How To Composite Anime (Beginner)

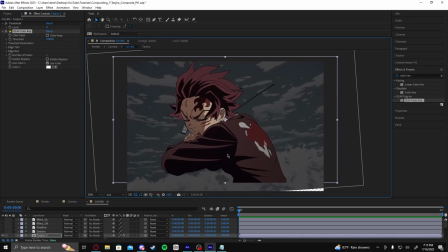1494s
So that issue's been fixed. So you can see how you can kind of manipulate the drawing as much as you really need to, honestly.
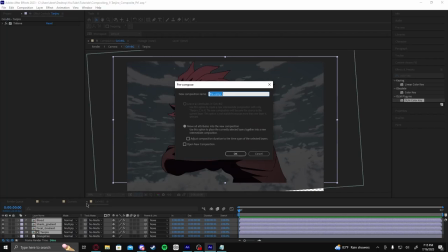1502s
Very, very helpful. If you want to go a step further, we could organize even further. We could pre-compose. We could say, we could call this maybe filter Tanjiro.
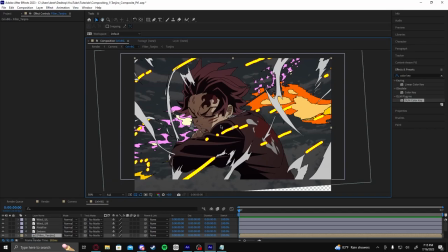1512s
And now that's all organized. And now you can turn all the other stuff back off that we had on before. You should focus on one thing at a time when you're compositing. You'll notice how I focused on matching the character to the background and the environment before I even looked at all this extra crap that we've got going on here.
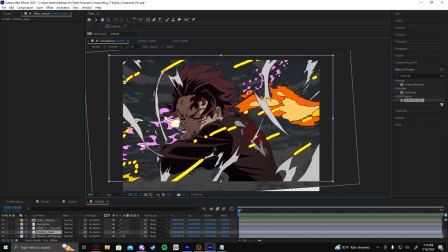1528s
Focusing on one thing at a time and blending that one thing at a time helped a lot for keeping the workflow not confusing.
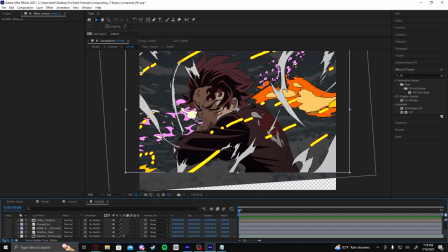1538s
It's very easy to get confused when you've got this much going on at once. So we're going to start with something simple.
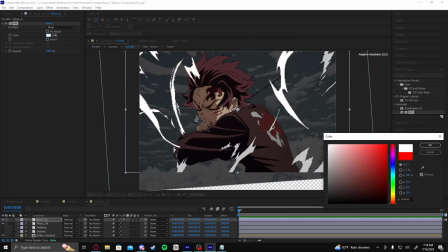1543s
The next thing we'll do, we'll just throw the wind in. We'll blend that.
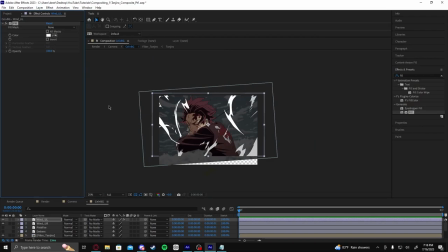1547s
So for the wind, what you can do is you can just set it to white with a fill, and that'll get rid of those black edges that we had.
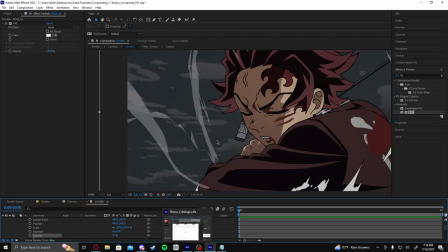1555s
And it's as simple as just lowering the opacity, honestly. We'll put this at maybe 25.
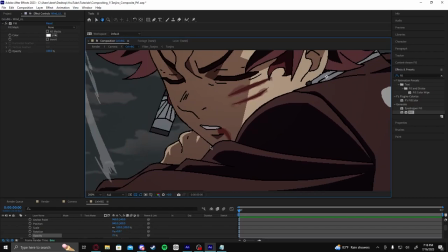1561s
And that is a good enough effect for wind. Don't worry about the squared off edges.
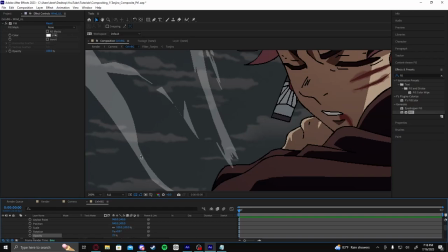1566s
Like I said earlier, if you go to the final render, those are no longer there because of the adjustment layer that we made with the FXAA earlier.
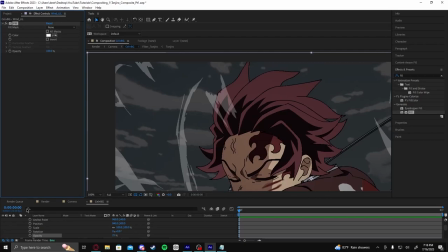1575s
So if we go back to our cell plus BG, and we can just copy and paste this fill effect onto the other wind layer that I have.
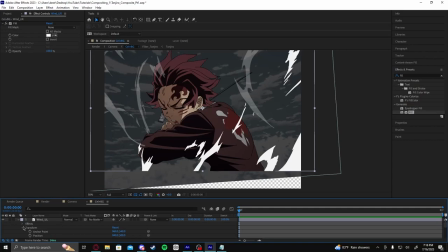1584s
I have these wind layers separate because they are animated separately and they move in separate directions. So I have it set to where I can manipulate them separately.
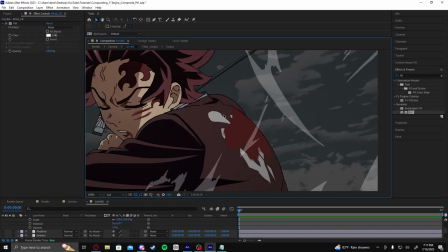1597s
And then by changing the opacity of that layer, the wind is done. It really is that simple.
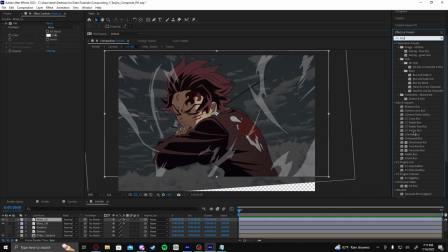1604s
If you want to go a step further with the wind, you could add a blur to it. There's a bunch of different types of blurs that you could use. For the sake of moving wind that's moving fairly fast, you could maybe throw a directional blur.
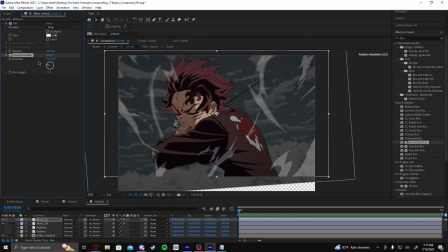1620s
Might look nice. So for this wind that's supposed to be moving up and left, maybe we could do something like this.
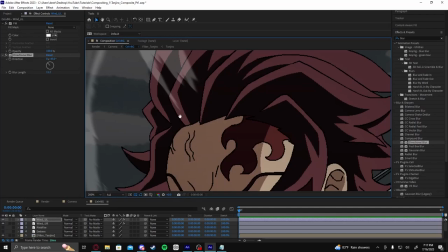1628s
And you'll see it blurs all the edges. If I increase the blur, you can see what it does a little bit more.
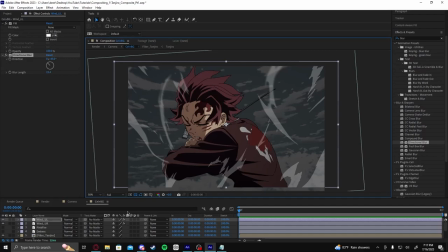1634s
Don't go crazy with it. You do still want to see the shapes that the artist drew. You don't want to completely ruin everything. But that is something you can do. I'll throw a directional blur on the other one as well. We'll go up and right.
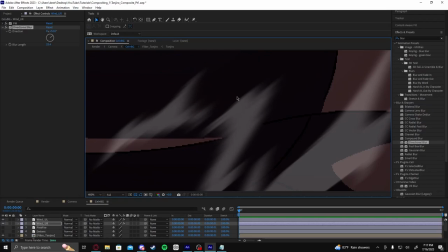1647s
We'll increase the amount. And you can see down here especially how that's affecting the piece.
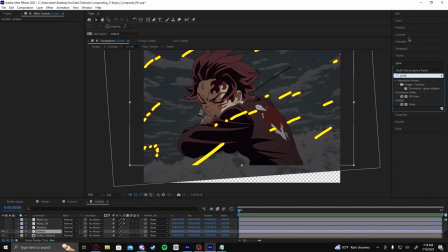1656s
Now next thing, there's these embers. These are as simple as throwing a glow on it.
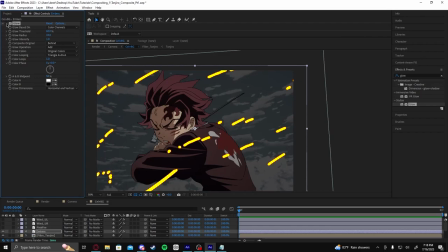1664s
You can throw a glow on it and it'll make some nice embers. The orange edges actually help with this particular effect.
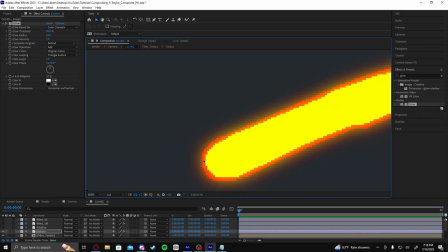1673s
Because it gives two different colors for the glow to apply. You'll see there's an inner glow of yellow, and if you look really close, there's this outer orange glow that looks really nice.
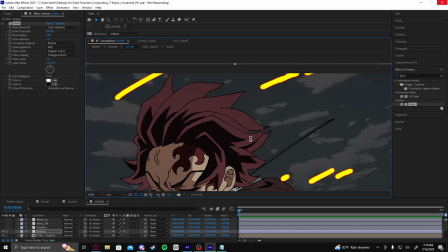1681s
If the artist didn't draw that, the glow would be one color, which is still not a problem. It looks fine.
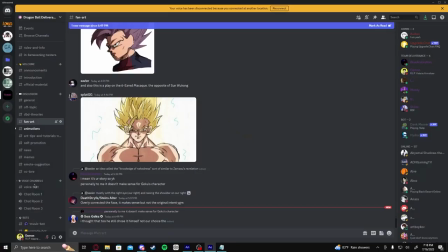1687s
But in my particular case, that's why I set it up that way. You can always duplicate the embers layer.
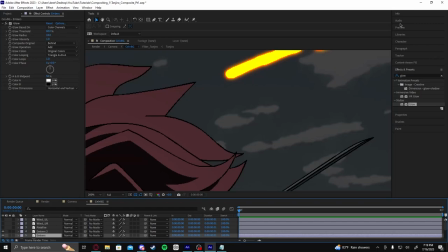1697s
Let's say if you add this glow, we can duplicate it. And then for the one that's in the background, you can throw a fill on top.
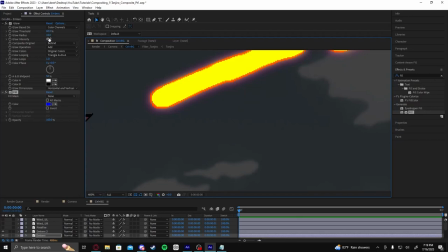1705s
Maybe just for the sake of seeing it, we'll color this blue. And you can already see how that affects the glow if you make the glow radius larger for that layer.
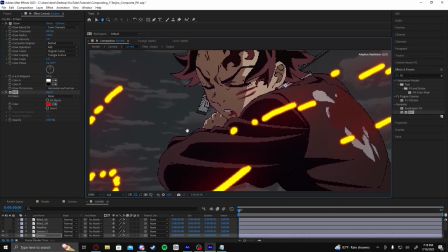1717s
Something like that could happen maybe. Maybe I'll do this in red to actually try to blend it into the drawing a little bit.
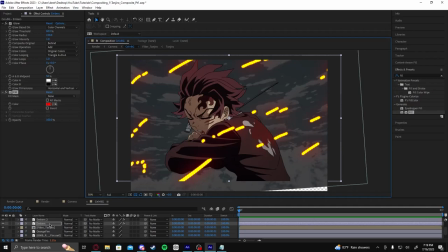1723s
There you go. That's a quick, simple, easy way to add the embers. Now, if you want the embers to affect the lighting on Tanjiro, maybe you'll duplicate it one more time.